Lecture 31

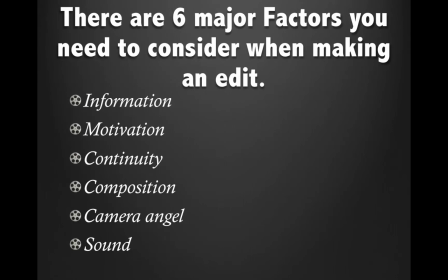0s
All right, there are six major factors to an edit. Now, previously we talked about the kinds of edits. You get your cut, wipe, fade, um, dissolve, but we're leaving that.
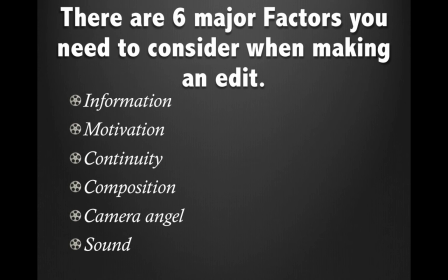16s
Now we're really talking about, as opposed to a kind of edit, we're talking about making edit decisions. Because every single cut is a choice, it's a decision. Someone had an idea, oh yes, I'm going to end a shot here and start a new shot there.
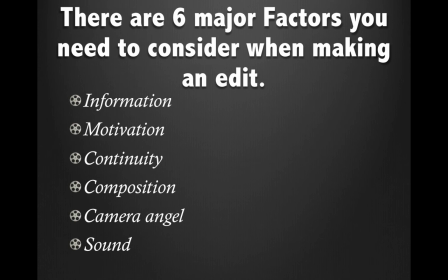38s
And you need to have a reason why you're going to be doing this. And there are sort of practical ideas or reasons. There are very practical reasons for making an edit choice. Logical could be another reason you would choose.
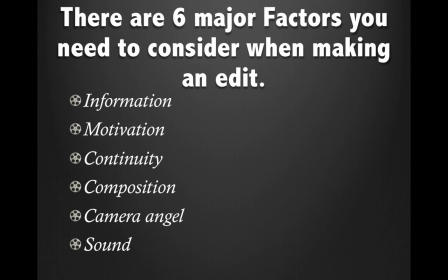55s
And then there are artistic reasons for choosing certain kinds of edits. The six major factors that I'm listing here,
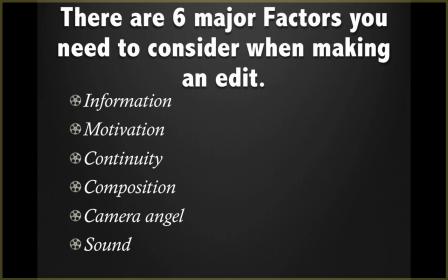64s
these really are more along the lines of your logical choices. These are not necessarily art choices, but they are logical. As you go through here, we'll talk about them.
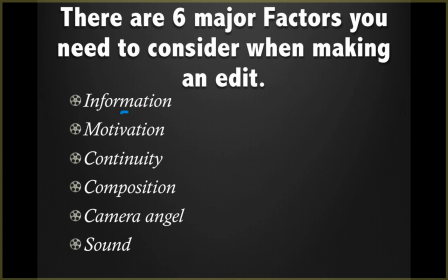78s
The first factor would be information. You want your audience to know something. Motivation. There's a reason to cut to something to show somebody. Continuity. You are making a choice to cut to one shot over another shot because they need a match.
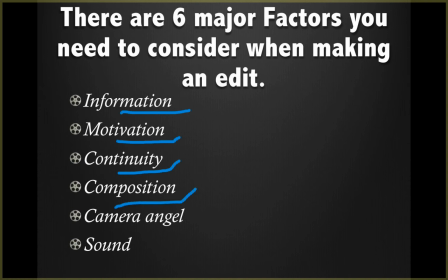96s
We'll get more into these things. Composition, camera angle, and sound. Now, as I said, these are mostly for logical choices that you these are things that you aren't necessarily thinking about,
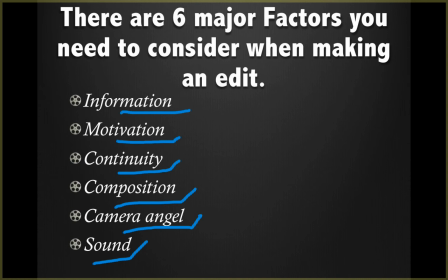112s
oh, what's the greater good for mankind? What is the look you're going for? What you're trying to achieve? Excuse me. These are logical choices. Sometimes they're logical choices in terms of analytical, in terms of things just won't make sense for your audience.
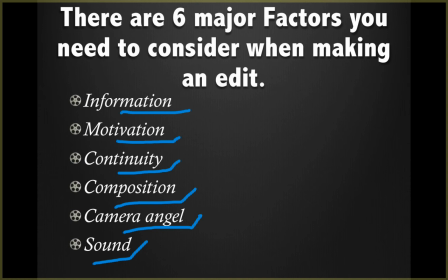131s
Sometimes they're logical just because things just wouldn't things just wouldn't work or make sense without it.
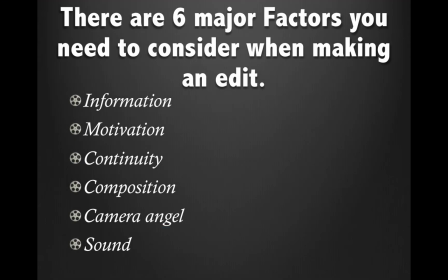138s
As you'll see more how this works when we're going through here. All right, the first one, motivation.
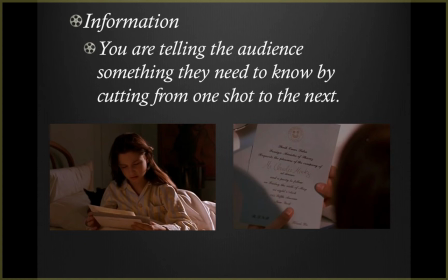146s
With a motivational edit, you're telling your audience something they need to know by cutting from one shot to the next. So this is an example here where you see the girl looking at a piece of paper,
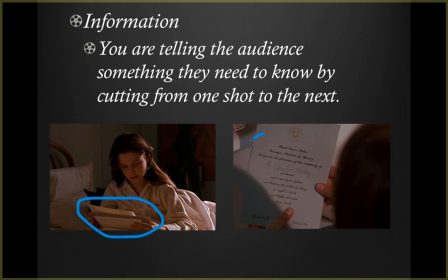162s
and then you cut to a close-up of that piece of paper. Now it's probably hard for you to see on the slide, but if you're watching the movie and it was much larger, you see that's an invitation to a party. So this is information you want your audience to know. You want your audience to know, oh, she's reading about a party.
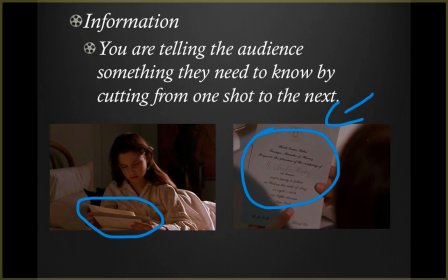182s
And so this is informational. You're trying to give your audience information. Another example would be where in a film, let's say you see someone walk up and they look over at a sign on the wall, and you cut to the name of like a doctor's office. You go, oh, this person's going to a doctor's office, as opposed to if you'd seen the name of a lawyer's office, like, oh, they're seeing a lawyer.
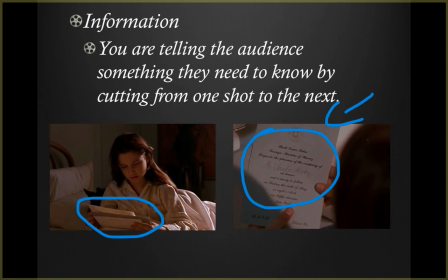201s
It's basically it's information your audience needs to have, and so you cut to it so your audience can see it.
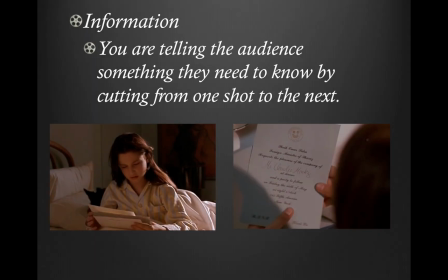209s
All right, that's information. Next is motivation.
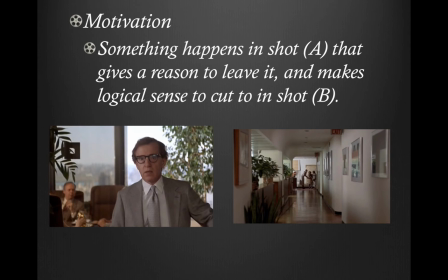215s
Something happens in shot A that gives a reason for us to leave it, and it makes logical sense to cut to shot B. That's what motivational is.
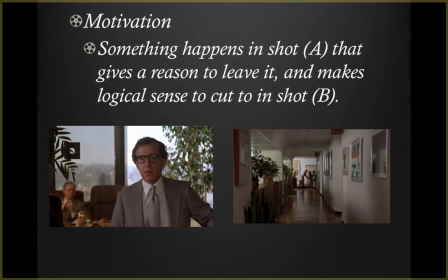225s
In this example here, we see Woody Allen, who's a famous director. I don't know if you've heard of him anymore. You see him looking at something and reacting to it, and you're wondering, what is he looking at? And then way off down the way, you see his mother.
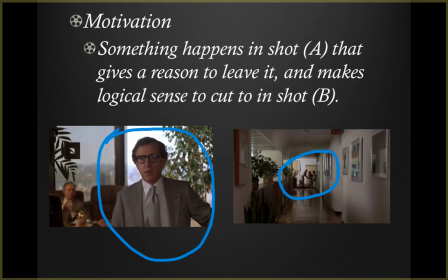242s
And in this particular film, his mother is a very overbearing person, and so he knows that she's going to be embarrassing him in front of everybody at his office. So we are, as an audience, we're seeing him looking at something.
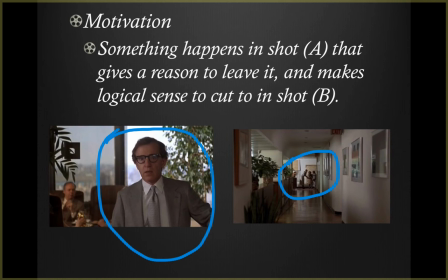258s
And what is he looking at that's driving him, making him so nervous, so anxious? Then the next shot is we're motivated. We realize his motivation for being freaked out is that his mother is coming into this place.
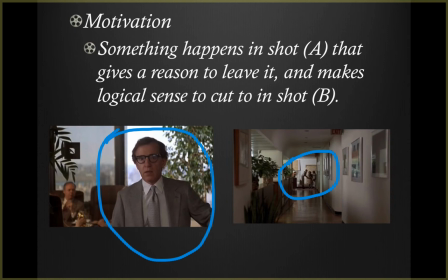271s
So a motivated shot is always a shot where an audience is expecting to see the next thing. It's a little bit different than information, because information you're cutting to it because you want your audience to know this thing. Motivation, you're cutting to this new shot because you're just trying to show your audience something.
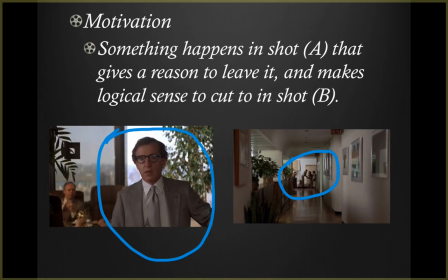289s
It's not necessarily giving them new information because you already know his mother's overbearing and makes him nervous. But it lets us see in him what we have a sense of why we're cutting away, because otherwise you'd just be staring there looking at him looking all nervous.
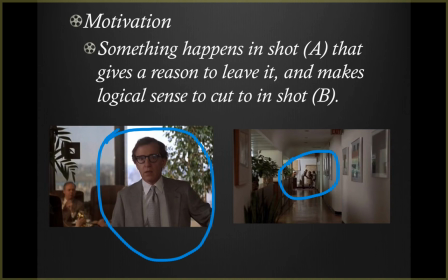307s
And so you're showing your audience, giving your audience a reason to look away at something.
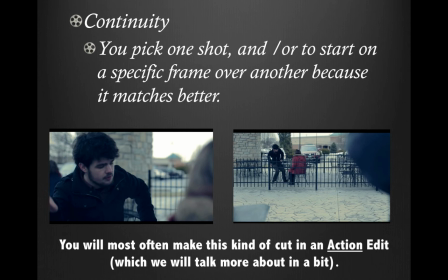316s
Continuity. All right, continuity. You pick one shot and or to start on a specific frame over another because it matches better. You will most often be making this kind of an edit in an action edit, which we'll talk more about in a bit.
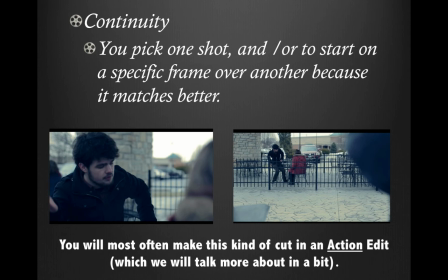332s
But this sort of goes with cutting on action that we talked about earlier in previous lectures. In this instance, we're not necessarily talking
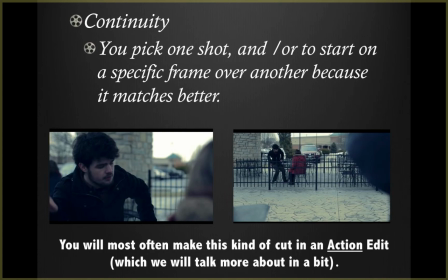342s
what makes logical sense in terms of the story, in terms of giving the information, or because motivated. We're talking about, we're picking what frame to start on when we cut to. So when we cut from this close-up
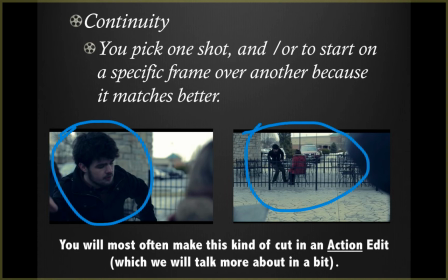358s
to this wider shot of him standing up, we are picking the frame we are leaving on and the frame we are entering the next shot on.
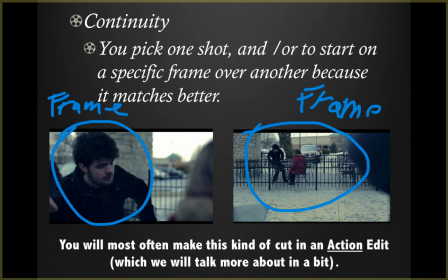374s
I can't spell. Based off of continuity. We want his body language, or where his body is standing, see how his shoulder and his body is partly standing, matches how his body and shoulder are standing in that next shot.
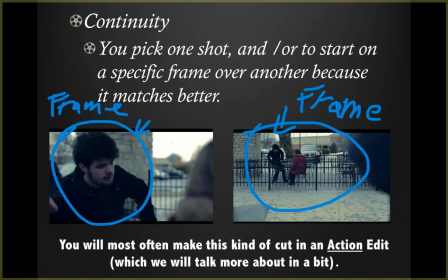392s
So it looks as if it matches when he's standing up. We don't go from him completely sitting to being halfway standing up. We don't go from him being halfway standing up to completely standing up. We are picking the frame, the frames, the frame we leave on,
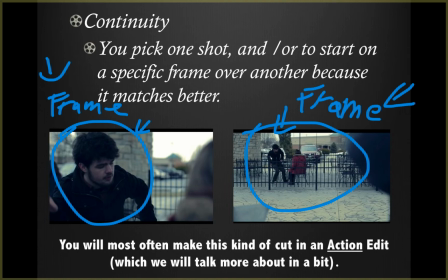408s
and the frame we enter in to match in continuity. We're picking that shot over another shot. We also do the same also where if we had one take here where let's say he had a,
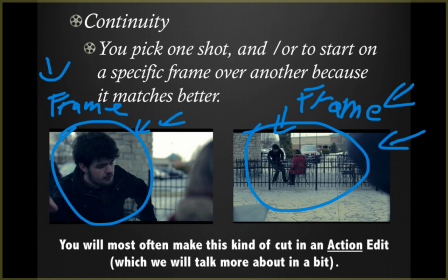422s
let's say in this shot rather, he was wearing a baseball hat, and then this shot he didn't. But we had another take where he wasn't wearing the baseball hat. You would pick the take they had the baseball hat. So continuity is a big factor in this.
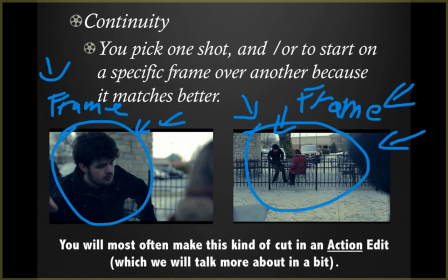438s
So mostly it's continuity of movement, but it definitely would be continuity in terms of making sure that you get it right on set, or that was right on set. And if one take the continuity is better than the other take, you go with you have to ask yourself, what is more important here?
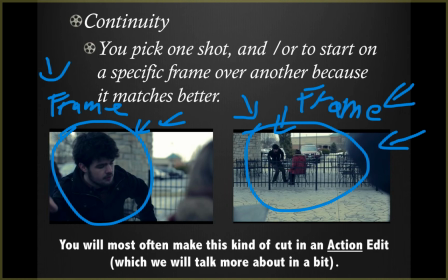454s
The performance or the movement or the fact that everything matches? So continuity will be another factor into making your choices on where to cut.
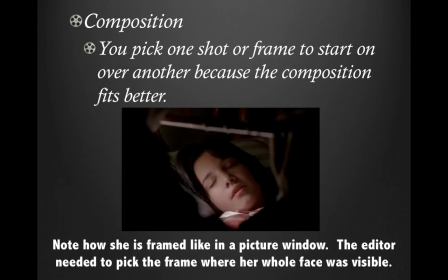469s
All right, next, composition. Now this one borders on an artistic choice, but still really in this area, it's still based mostly off of logic.